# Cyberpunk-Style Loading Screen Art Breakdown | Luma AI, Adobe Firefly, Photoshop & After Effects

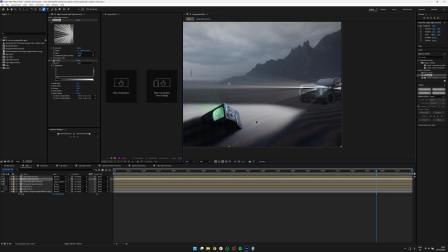[16:27]
They would just sort of go off in two separate directions, which is not what we're after.
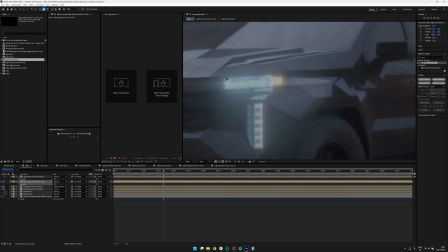[16:32]
All right, it took a little bit of fiddling to get the relative transparencies right because I'm using various blend modes.
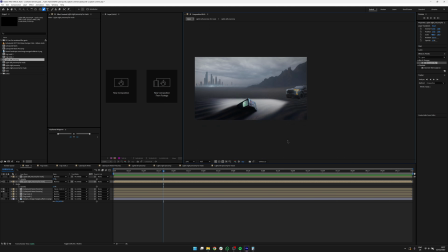[16:39]
The light beam closest was overlaying the rear light beam and making it brighter than made sense.
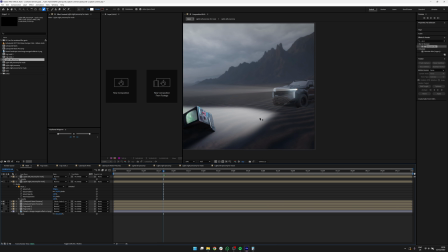[16:47]
So the transparency of the light beam on the left, the right side of the car technically, but the left from our point of view,
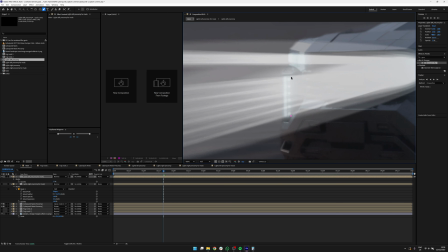[16:54]
is at 50% transparency, and the one on the right is at 90% transparency,
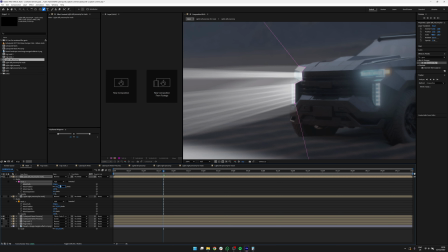[16:59]
because that one needs to be stronger to sort of convey the same feeling. Oh, I also forgot to mention that I added the wiggle effect to both the TV screen's overlay, so to Jillian's face, and to the headlights, so the TV screen now flickers 24 times per second, or has slightly different brightness, at least 24 times per second, and the headlines sort of glow and beam a bit, they pulse a little bit. But the headlights are a lot slower, they change intensity every sort of half second. And I think that will help convey the idea that fog banks are passing by the headlights and sort of changing the relative brightness at any given point.
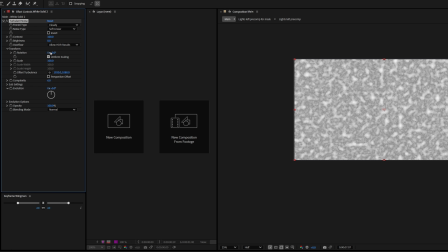[17:37]
And speaking of fog, let's go make some fog. I'm doing this with a white solid with the turbulent noise effect on it. I'm gonna do a couple different things. So like I said, I'm gonna layer this a bit. The fog layer that's most in the foreground is gonna have the least detail. It's gonna be sort of blown up, and it's going to move the fastest because it's closest.
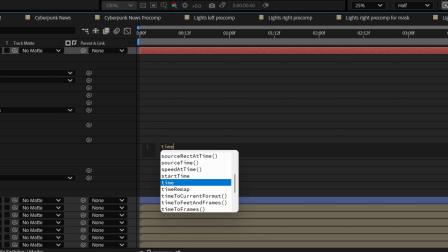[17:57]
You'll see more of it passing by. So its evolution is going to be fairly quick. I'm doing this with a command, which is just time times a certain amount, so that the evolution dial keeps spinning continuously forever and forever. And then I'm also keyframing the position of the actual noise so that it's sort of passing from left to right. And I'll duplicate this 4 times. The further back I'll have this go, the more detail I'll have, but the slower I'll make it move.
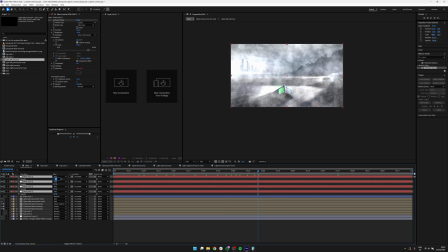[18:23]
I'm struggling a little bit with the blend modes here.
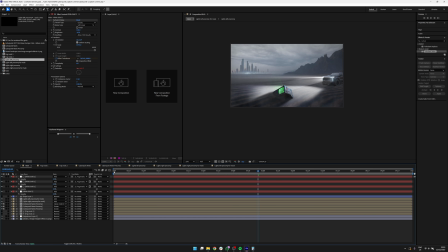[18:26]
I'm having a hard time finding a good balance between making it softer and foggy, but not making it either dark or super blown out. I think the blend mode that I actually want to be using is soft light because it interacts more with the brighter sections than with the darker sections,
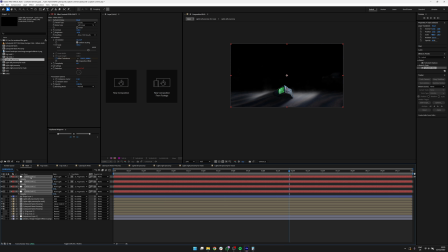[18:44]
which means that stuff like the TV's light beam and the headlight beams from the car, they will be sort of highlighted, but the rest of the frame, which is slightly darker, will stay a little bit more subdued in the fog. I think that will be quite cool. Soft light needs a middle gray to not respond to, and then a slightly brighter area that looks like the foggy clouds that are passing by, or the fog banks.
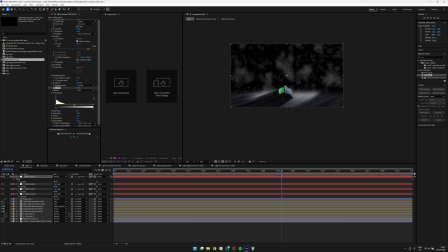[19:09]
So what I'm doing is adding the levels effect to all of these fog layers and setting the output black in the middle instead of at hard black,
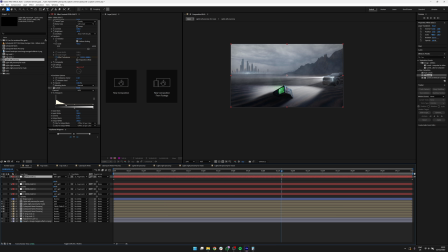[19:16]
so that all of the blacks become middle grays, and all of the data into the whites is sort of compressed into that space. I also forgot to mention that, of course, I used the masks that we made at the start of the After Effects bit to mask out the different fog layers at different depths.
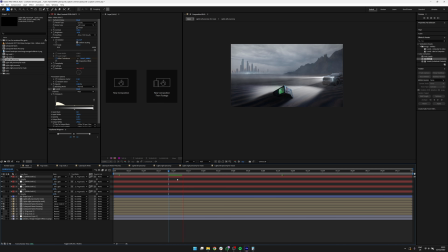[19:31]
So the two fog layers that are supposed to be the closest are using the mask that is around the TV and just use a little bit of gradient into the foreground.
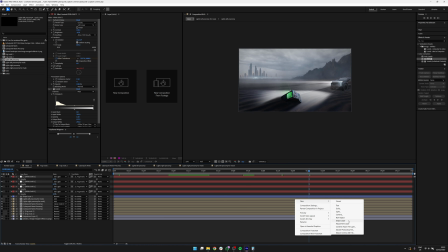[19:40]
And the ones that are further in the background are masked out by the car and a gradient that goes further into the depth. And then for the final touches that really actually tie all of this together, the color, first of all, we are going to do with Lumetri.
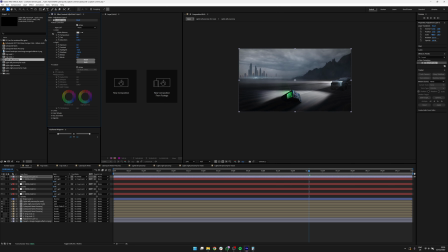[19:55]
So I've added an adjustment layer and the Lumetri effect, and I'm going for something, I want to say bleach bypassy, but it's not quite bleach bypass, it's just sort of dark and contrasty and dramatic with a slight lift in the blacks. I think I'm also going to do the glow effect to really hammer home the light sources in this.
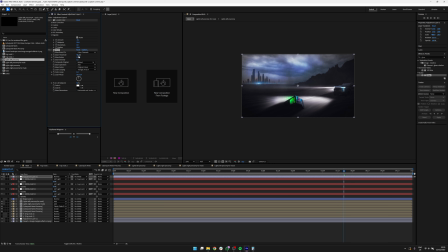[20:14]
It does something slightly weird to the clouds, which I'm not a huge fan of, but I like what it's doing to the lights more than I dislike what it's doing to the clouds, so I'm going to leave it the way it is. The second to last thing I'll do is add some chromatic aberration in the corner of the frames.
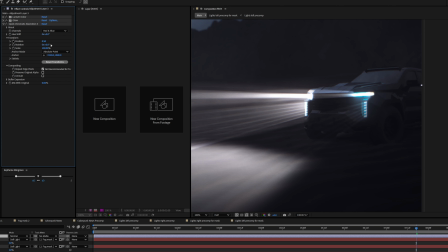[20:29]
And there's a free effect that I'm using here called Quick Chromatic Aberration 3. It is fabulous. I'll link it down below.
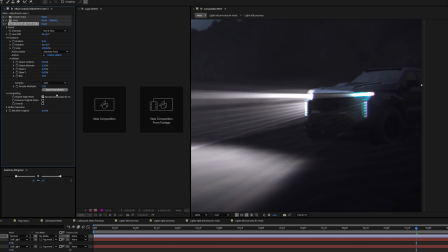[20:35]
If you're into After Effects and making things look a little vintagey, distorted-y, lovely, download it.
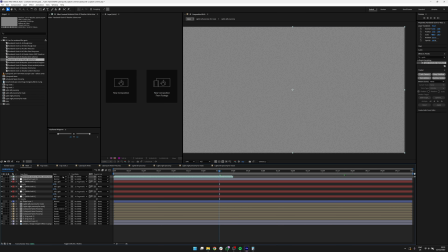[20:42]
It's free, it's good, do it. And then the very last thing I'm doing is adding some grain. And I'm saying some, but I'm making this quite strong. And there we have it.
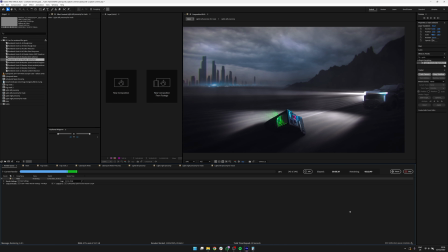[20:50]
Just hit export and watch your dramatic cyberpunk-y scene come to life. Now, one thing I would do if I had a little bit more time in this specific scene is to animate the clouds a bit so that there's some movement in the sky.
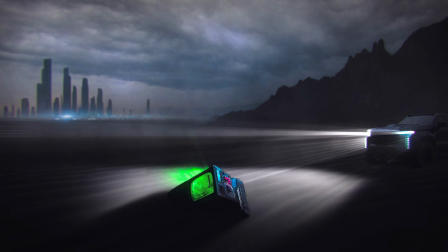[21:04]
I think it's really cool as it is now, but the amount of movement could be a little bit more interesting.
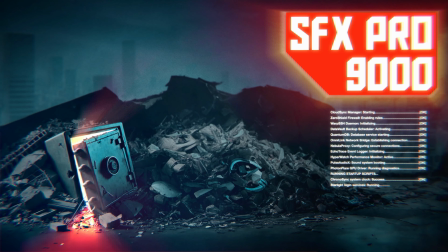[21:12]
With the example that I showed you at the start of this video, the one that I actually made for a client, this is sort of compensated for by all the gooey elements on the screen, so you don't really need as much movement in the actual image because the additional visual interest is coming from the text and the branding and the little loading bar, whatever stuff that's animating right in front of you.
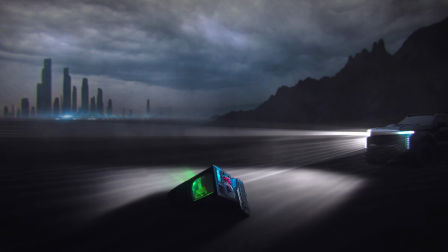[21:36]
So that is what keeps your attention. But if you're just using this on its own, it needs a little more spice, I think, or add GUI elements. But I'm very curious to hear what you think. First of all, do you like Cyberpunk as much as I do? Because I fucking love it, and it's inspired me to do some cool work. And beyond that, first of all, let me know if there's any questions about this. I'd love to answer all of them in the comments. And let me know if you use any of these techniques and effects and want to share it with the community, because also we'd love to see your work. But for now, thank you very much for watching. Don't forget to push all the positive buttons down below, and we'll see you in the next one. Ciao!